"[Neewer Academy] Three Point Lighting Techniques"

Three-point lighting is in a lot of ways the foundation of all lighting scenarios. This is what we build off of or take away from to create different looks. So today we're going to cover our key light, our fill light, and our accent light to get great light, simple, easy. Thanks for being here. This is the Neewer Academy.
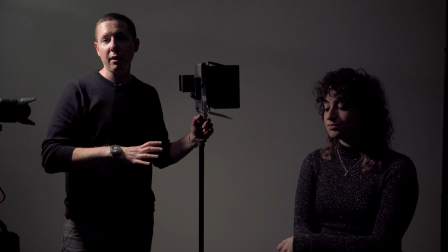[0:28]
All right, so to get started with three-point lighting, we're going to get our key light set up. We've got our Neewer 660 Pro panel light here.
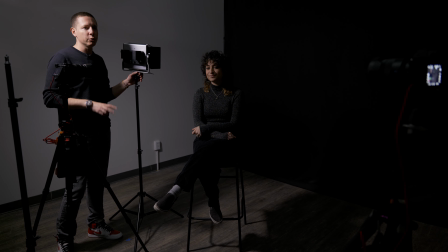[0:36]
We've also got Shelby. Shelby's returning from our two-point lighting video and our one-point lighting video.
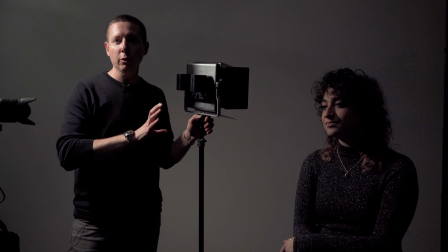[0:42]
If you haven't checked those out, you should, because I'm going to go into a little bit more detail on a couple specific things on those. So if you don't know what a key light is, go watch those videos. So let's get started with this guy.
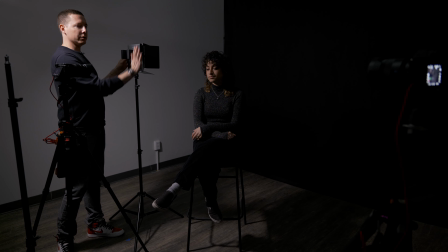[0:54]
Notice right now it's vertically mounted.
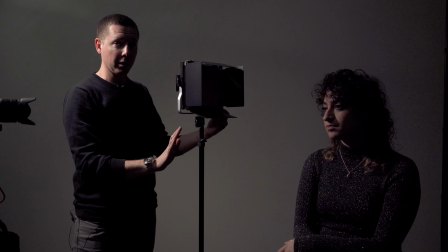[0:57]
The problem with doing it vertically, it's nice because it keeps the balance and the weight really aligned with the center of the stand. But the problem is if we wanted to angle this light, we're going to end up hitting the yoke.
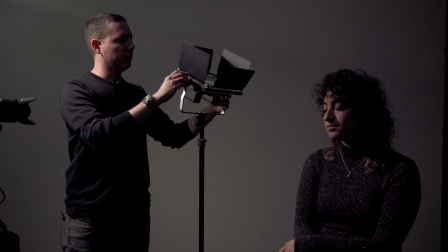[1:09]
So what I'm going to do is mount it horizontally instead.
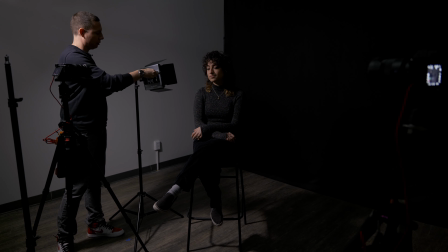[1:14]
So I'm just going to tighten those guys up, bring it right here, and tighten it up. Now this is just going to give us a really nice range of motion with our barn doors out.
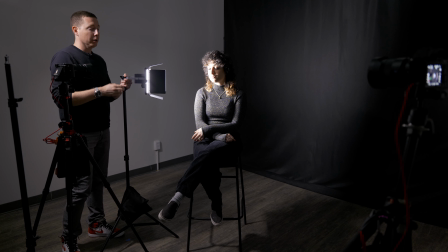[1:27]
So let's fire this up. All right, and our light is set at 5500 Kelvin, same as our cameras.
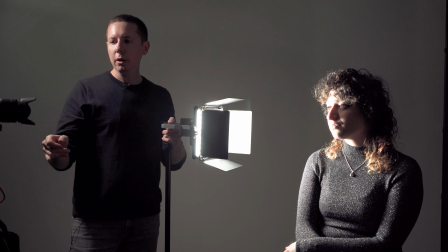[1:34]
Speaking of cameras, over here on our Neewer tripod, this is going to be kind of our final shot camera.
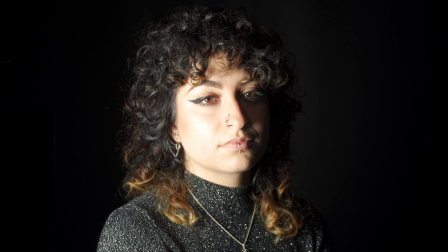[1:42]
So we'll be cutting to this so you can see how our light is affecting kind of this final frame.
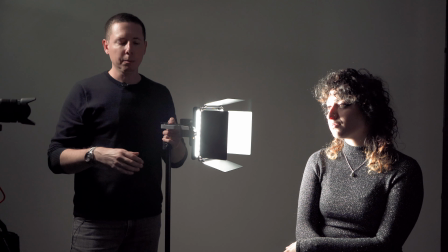[1:47]
And we're treating it like a portrait or an interview. So let's bring our key light up.
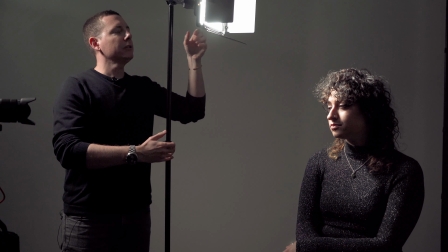[1:58]
And I'm going to aim for what we call that kind of Rembrandt light. This is going to be angled down the face.
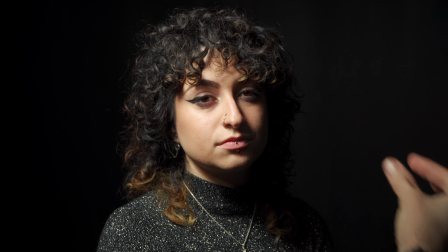[2:06]
We're always kind of looking for this triangle of light on the opposing cheek.
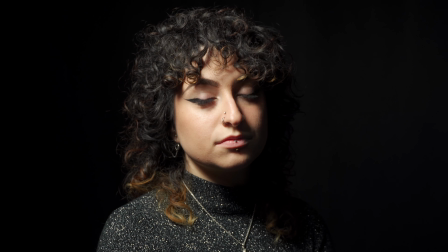[2:10]
We really just want nice, even light here with a little bit of character.
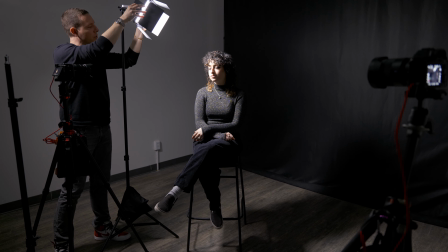[2:15]
Now, one thing that we're going to look at is isolating some of this light because you can see it's hitting my backdrop right now, which I don't want.
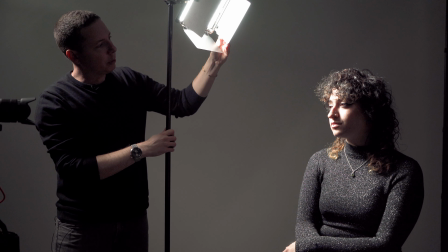[2:24]
I want that to go nice and dark. So I'm going to use the barn doors to kind of cut that light.
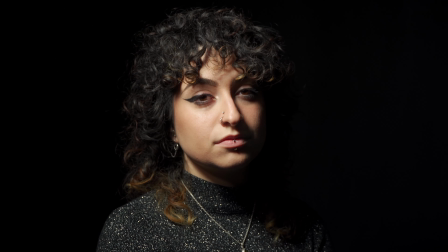[2:32]
There we're getting a much nicer look. Now, you can put diffusion in front of these.
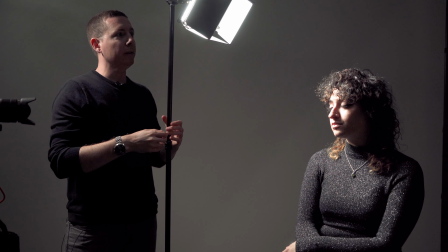[2:38]
You know, nice thing about these lights is they don't get very hot. So you don't have to worry about really industrial strength diffusion.
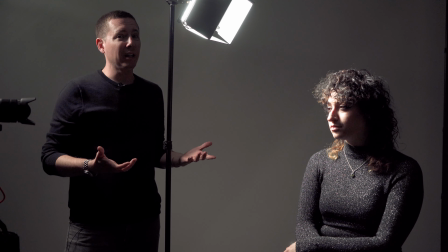[2:45]
You can use lighter diffusion for these. We're not going to mess with any diffusion right now. I like just doing stuff right out of the box. So this is it. We're not doing anything. I'm at 50% power.
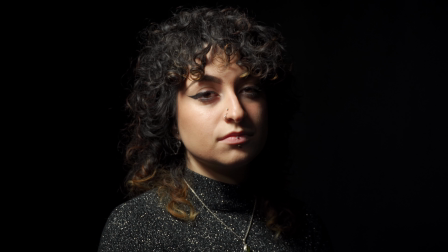[2:56]
And like I said, my white balance is set to my cameras. I could bring it a little bit further this way
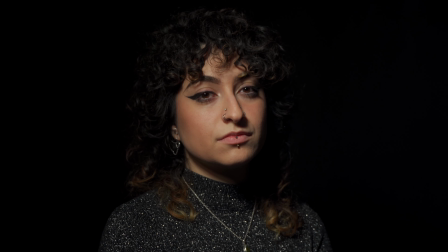[3:04]
to get a little bit more of a flat light.
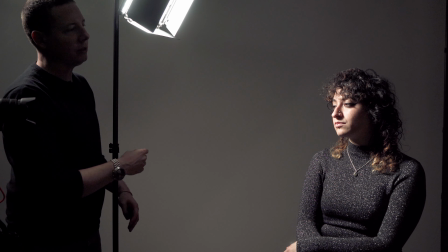[3:08]
The only thing that I'm not crazy about doing light like this is, do you see the shadow under the nose?
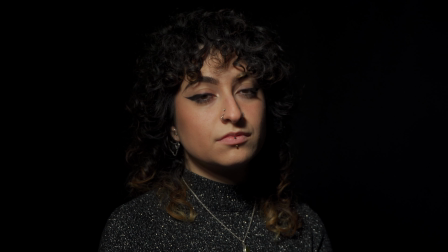[3:14]
When it doesn't connect to the lips, you almost get like this little kind of mustache light. And I don't like it. Sorry, Shelby. I don't like that that little bit of nose light.
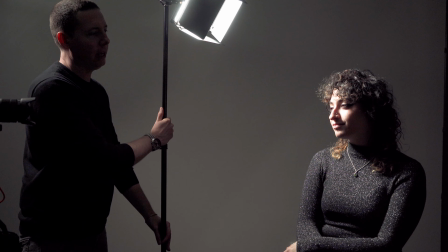[3:24]
So I like that kind of where the shadow connects.
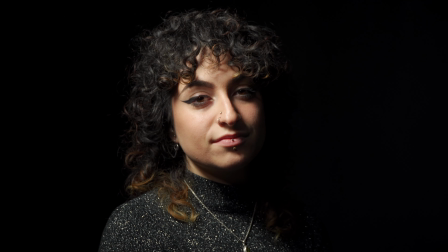[3:28]
There, do you see how our shadow connects? Right there, I think, is a much nicer light.
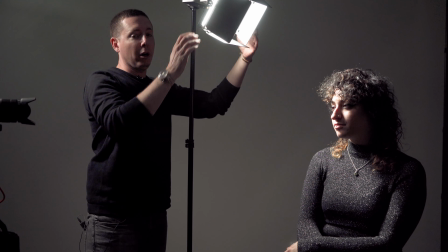[3:34]
This is very flattering light. So your model will be happy, and this is a good key.
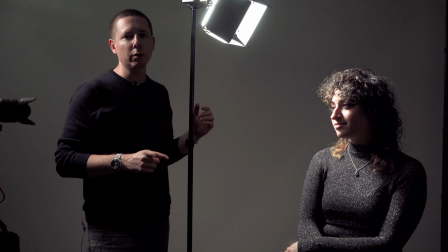[3:40]
Let's leave it alone and let's move over to our next light, which is going to be our fill.
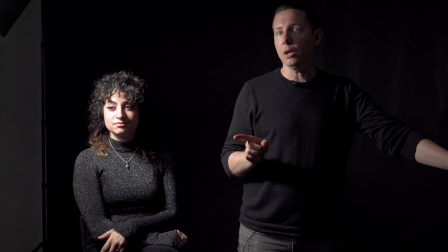[3:49]
All right, so we've got our key light set up. Let's get our fill light set up.
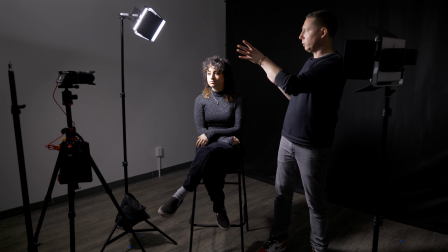[3:54]
So when we set up our key light, notice we really like the way this looks, but we've got too much drama in our light. We've got all this contrast. We just are losing so much to this dark contrast.